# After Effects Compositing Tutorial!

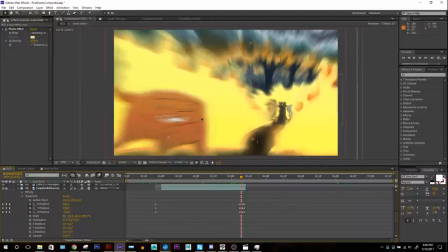(71:16)
It looks really wild here because it's just a freeze frame.
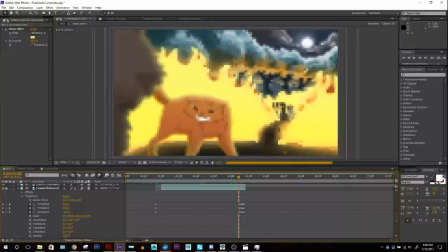(71:21)
But in this case, that's how I was able to get this really cool effect where you can see Hollyleaf way back there,
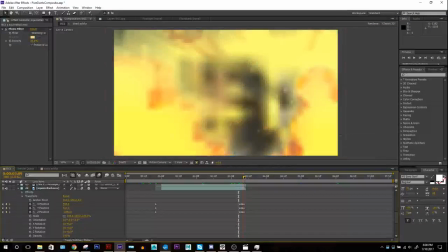(71:27)
and then I kind of crash zoomed in on this image, which looks really silly,
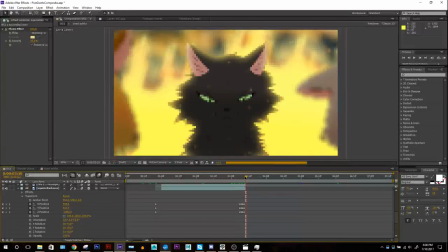(71:34)
and then it goes right into this next frame, which is very different looking, kind of broken looking. It's like, oh, how does that transition nicely to this? But the crash zoom, the motion blur, makes it all just transition really smoothly.
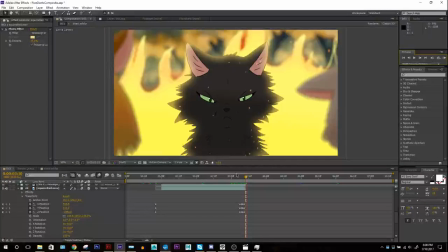(71:49)
And then if you've seen my part, if you haven't on my YouTube, if you're watching my YouTube, you'll see it here. It kind of just transitions right into this shot, and
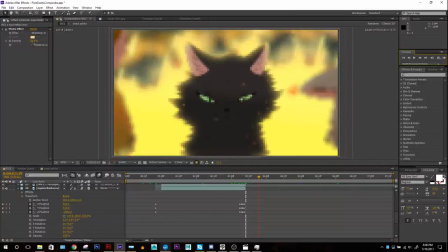(71:59)
then you can kind of really sell that by adding a little bit of more slowly zooming in on this next shot. Just kind of continue that motion, so that way it doesn't jar the viewer too much, that it zooms in and stops.
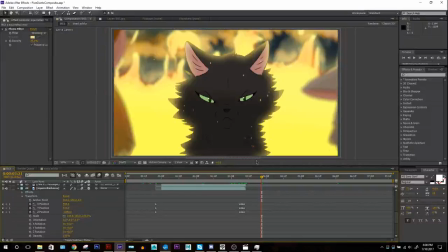(72:13)
Usually if it zooms in and then has like a very slow zoom as well, that's how I do it. Also, how the way I'm getting the zoom is literally the objects, these guys, I'm just messing around with their scale, I think, or whatever,
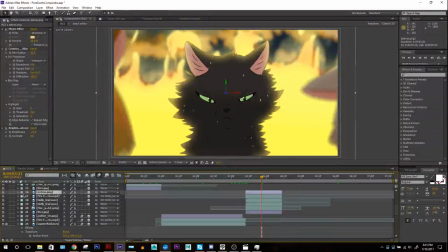(72:34)
and yeah, it's just very, very easy. Am I not?
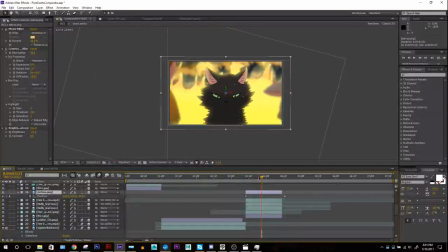(72:40)
It's just position. All right. Well, anyway, should be scale. Anyway, so like, yeah, it's just really just I'm really just dragging them, making them look bigger.
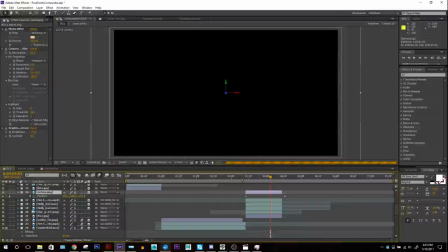(72:55)
And then so that's how I kind of got the crash zoom is just, and all the respective zooms.
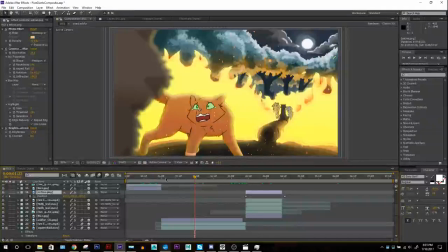(73:02)
I was able to get this nice parallax zoom because I had Ashfur as a separate layer. She and this foreground background thing is a separate layer, and then the way back there, them and this background is a separate layer. So this, and this are all separate layers.
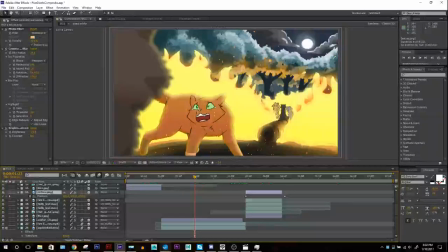(73:20)
So that way I can move this guy the fastest, this guy a little slower, and this guy the slowest, and it creates this nice parallax effect, which is really good. You can also do that a lot of different other ways. It can really make a 2D animation feel a lot more 3D.
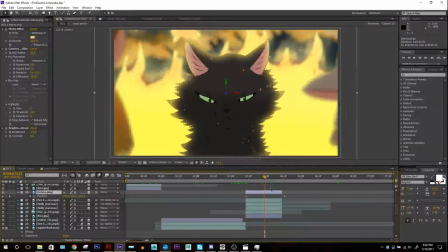(73:38)
Same with this. See they're moving the camera a lot closer.
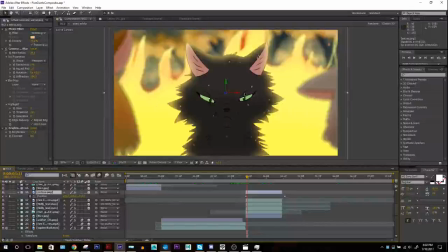(73:42)
See here they're almost touching Hollyleaf, and then by the end of the shot,
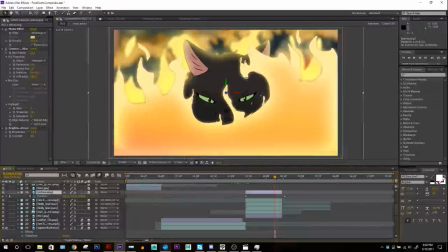(73:49)
he's a lot farther. Whoops, a lot of fire. There's a lot farther.
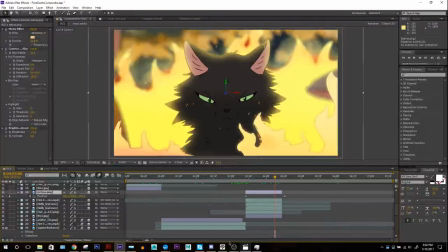(73:56)
Anyway, so this is a fire shot right here. This is what I animated over here.
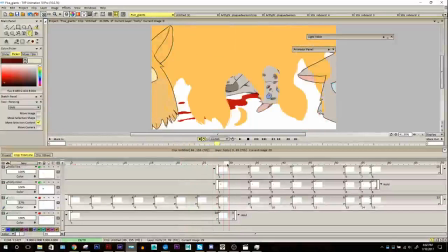(74:03)
I have this little fire sequence. Just minimize all the different. I hid all the other layers and exported that separately.
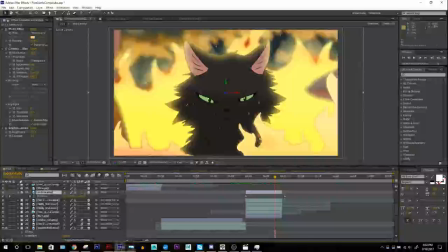(74:11)
I put the same sort of glow effects on it that I put on for the rest of the fire. And if I put it on top of them, and then
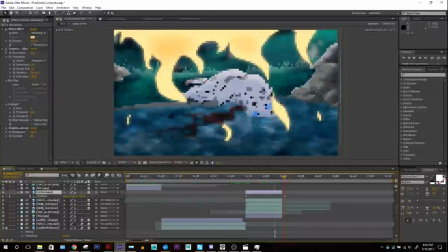(74:20)
I used the masking layer. I used the masking tool, so that way, right?
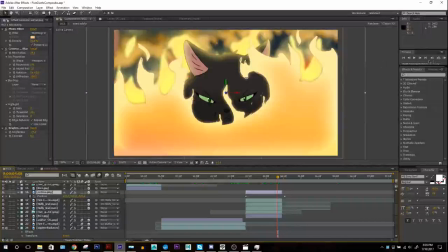(74:26)
Let's see if I can get to the right frame.
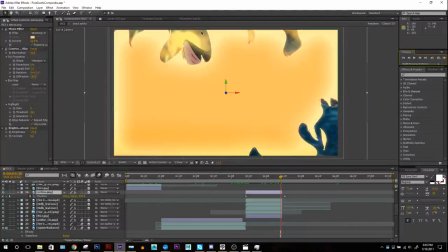(74:30)
Right here, you can see it kind of is functioning as a scene transition where you can still see Hollyleaf scene up here, and then down here it's starting to reveal Ashfur's death shot. So After Effects can be good for clever transitions like that.
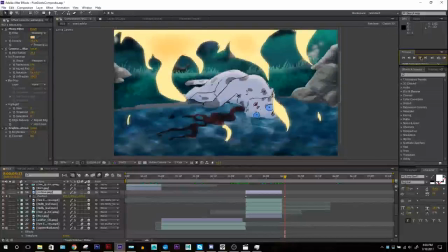(74:51)
So it's fun little way of doing that. This water was actually created from scratch in After Effects. Honestly, I didn't come up with that myself. I just looked up how to make water in After Effects, and I followed that tutorial.
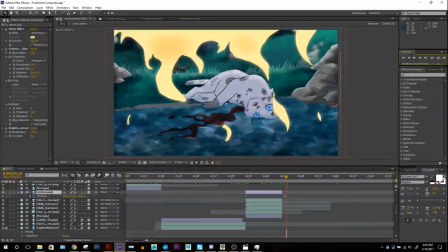(75:09)
Don't feel shamed just looking up tutorials that other people have made and using them for your project. His did look a little bit different because after he showed me how to make it, I then tweaked it a little bit for my purposes.
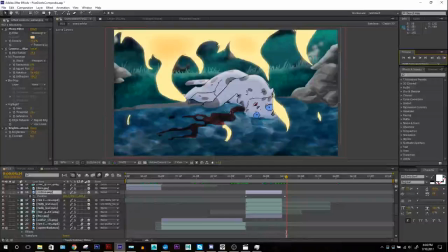(75:25)
But yeah, I used it for this, and then I simply took the mask tool and masked out a shape around Ashfur here, so that way it looks like he's underwater. This is one little things I did.
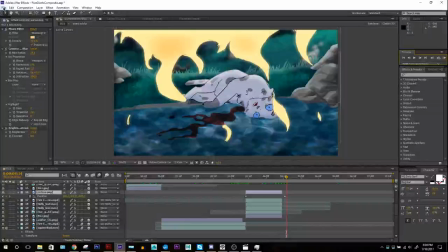(75:43)
I also found this footage of this water. See this like water light reflection on the rocks there, and it's actually, it's hard to see, but it's actually on Ashfur too.
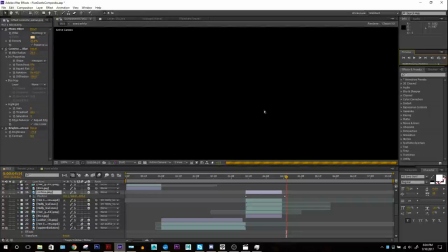(75:56)
I don't know, I put it in there hoping some people might see it, but I don't think anyone ever noticed that effect.
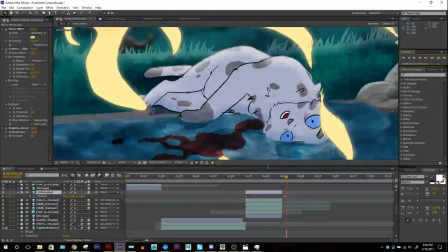(76:01)
It's just so subtle. But yeah, like the light kind of dances on his a little bit.
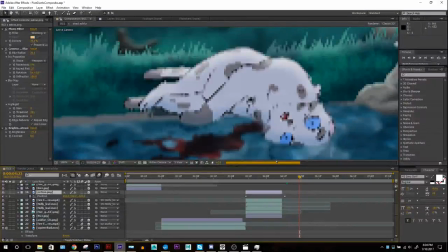(76:07)
This is a little effect that water does sometimes. That is, I looked up, it's called caustics actually. It's weird. Caustics. I just found this footage. Oops.
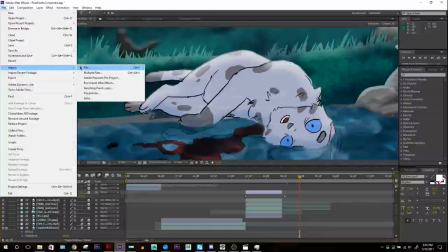(76:22)
I'm going to import. Let's see. There it is.
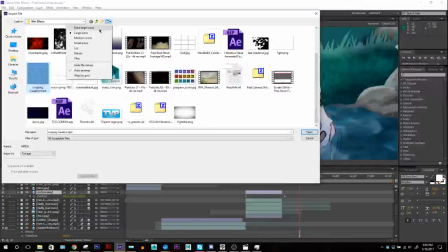(76:27)
Looping caustics. And let's see if I can bring up an extra large icon of it.
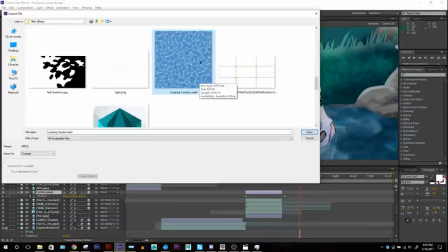(76:35)
Yeah, this way it kind of looks like that. And I just took that image and made it black and white,
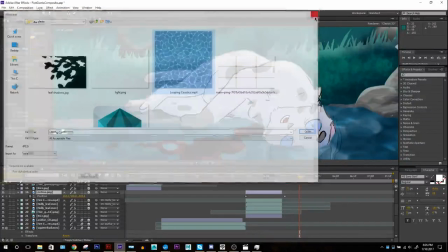(76:43)
and then set it to screen so I could light these guys,
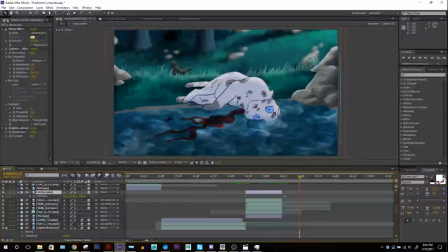(76:48)
and then it kind of just masked it out so that way it just fit on the rock and onto Ashfur. This background right here was transparent. I actually put the bevel and emboss here just to add a little bit of light. I could have done that in the program itself, but I was already in After Effects.
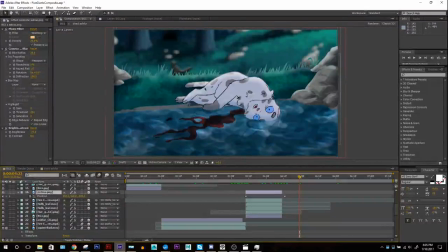(77:05)
There's a bevel and emboss on Ashfur here, just giving him a nice top light. And then the background back here, I threw on the camera lens blur, like you saw. Same thing for Hollyleaf back here, camera lens blur, and she has also a little bevel and emboss, adding this really nice,
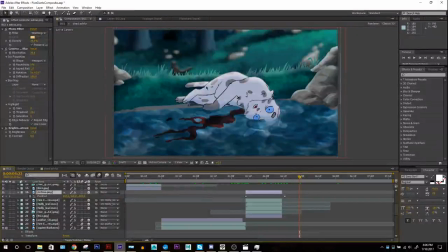(77:21)
bright highlight on her black fur, which I think looks nice, especially with the camera lens blur. Combining effects is all what After Effects is about, just to create the looks you want.
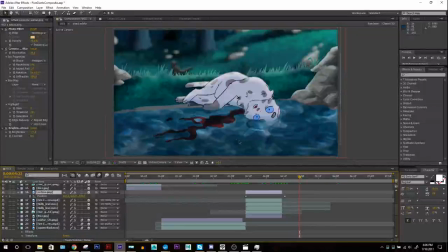(77:35)
This is kind of a specific effect just for this shot, so I'm not sure how much helpful it'll be for other projects, but I can kind of describe. This blood here, I kind of made it look like it's like moving in the water, sort of. Like it kind of waves and goes with the water.
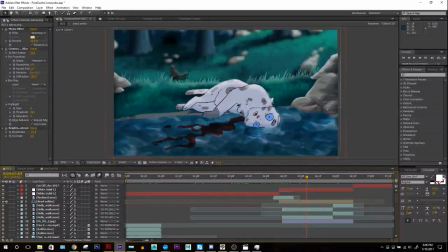(77:54)
That is actually, I made a duplicate of the water, and then I used that as something called a displacement map. Basically what it can do is it, on the blood, let's see if I can find that.
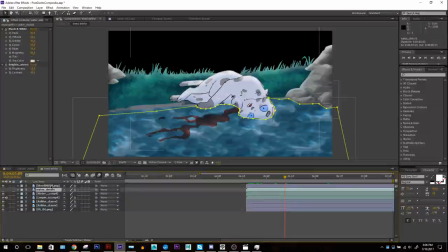(78:10)
Here. On the blood, here it is.
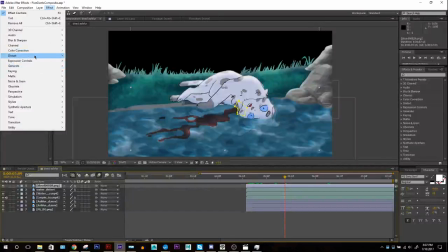(78:16)
It has this thing called displacement map. It's effect, distort, displacement map, right there.
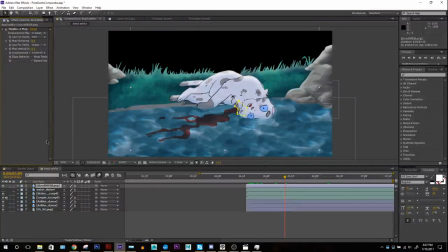(78:23)
Basically what it does is you can use another layer, another moving image, to kind of warp what the other image looks like. Usually it's based on the black and white values. I think for this one it's based on the red and green channels.
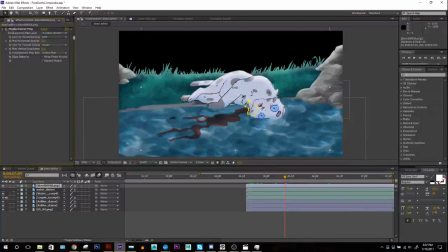(78:41)
Sorry if I talk technical sometimes, but After Effects is a technical program.
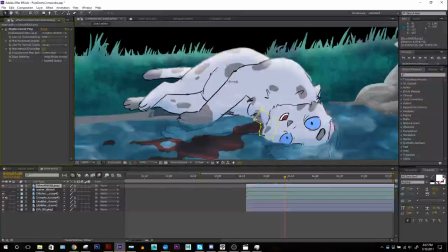(78:46)
So, I masked it out so that way it doesn't go on his neck, and then you can kind of see it kind of is able to move along with the water. I actually even added that distortion to Ashfur underneath the water too. I made a second Ashfur underneath there, see? Masked him out like that.
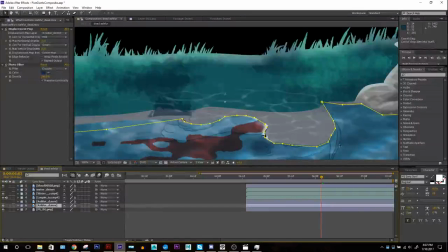(79:08)
See, like that. And then I actually added the distortion to this.
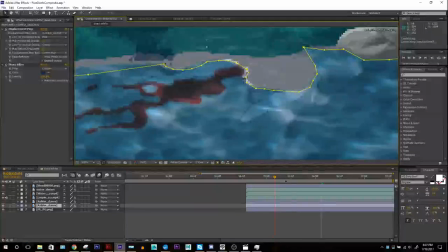(79:11)
That's another like tiny effect that I don't think anyone would have noticed because it goes by in a second.
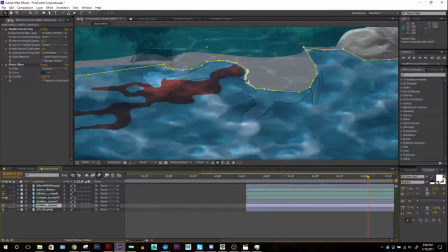(79:19)
But I don't know. So people who do this professionally in movies, they add like every little effect they can.
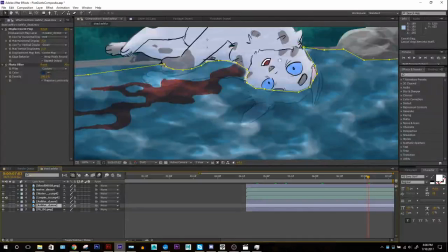(79:24)
They always try to go overboard. So if I can, I try to make it look as good as I can.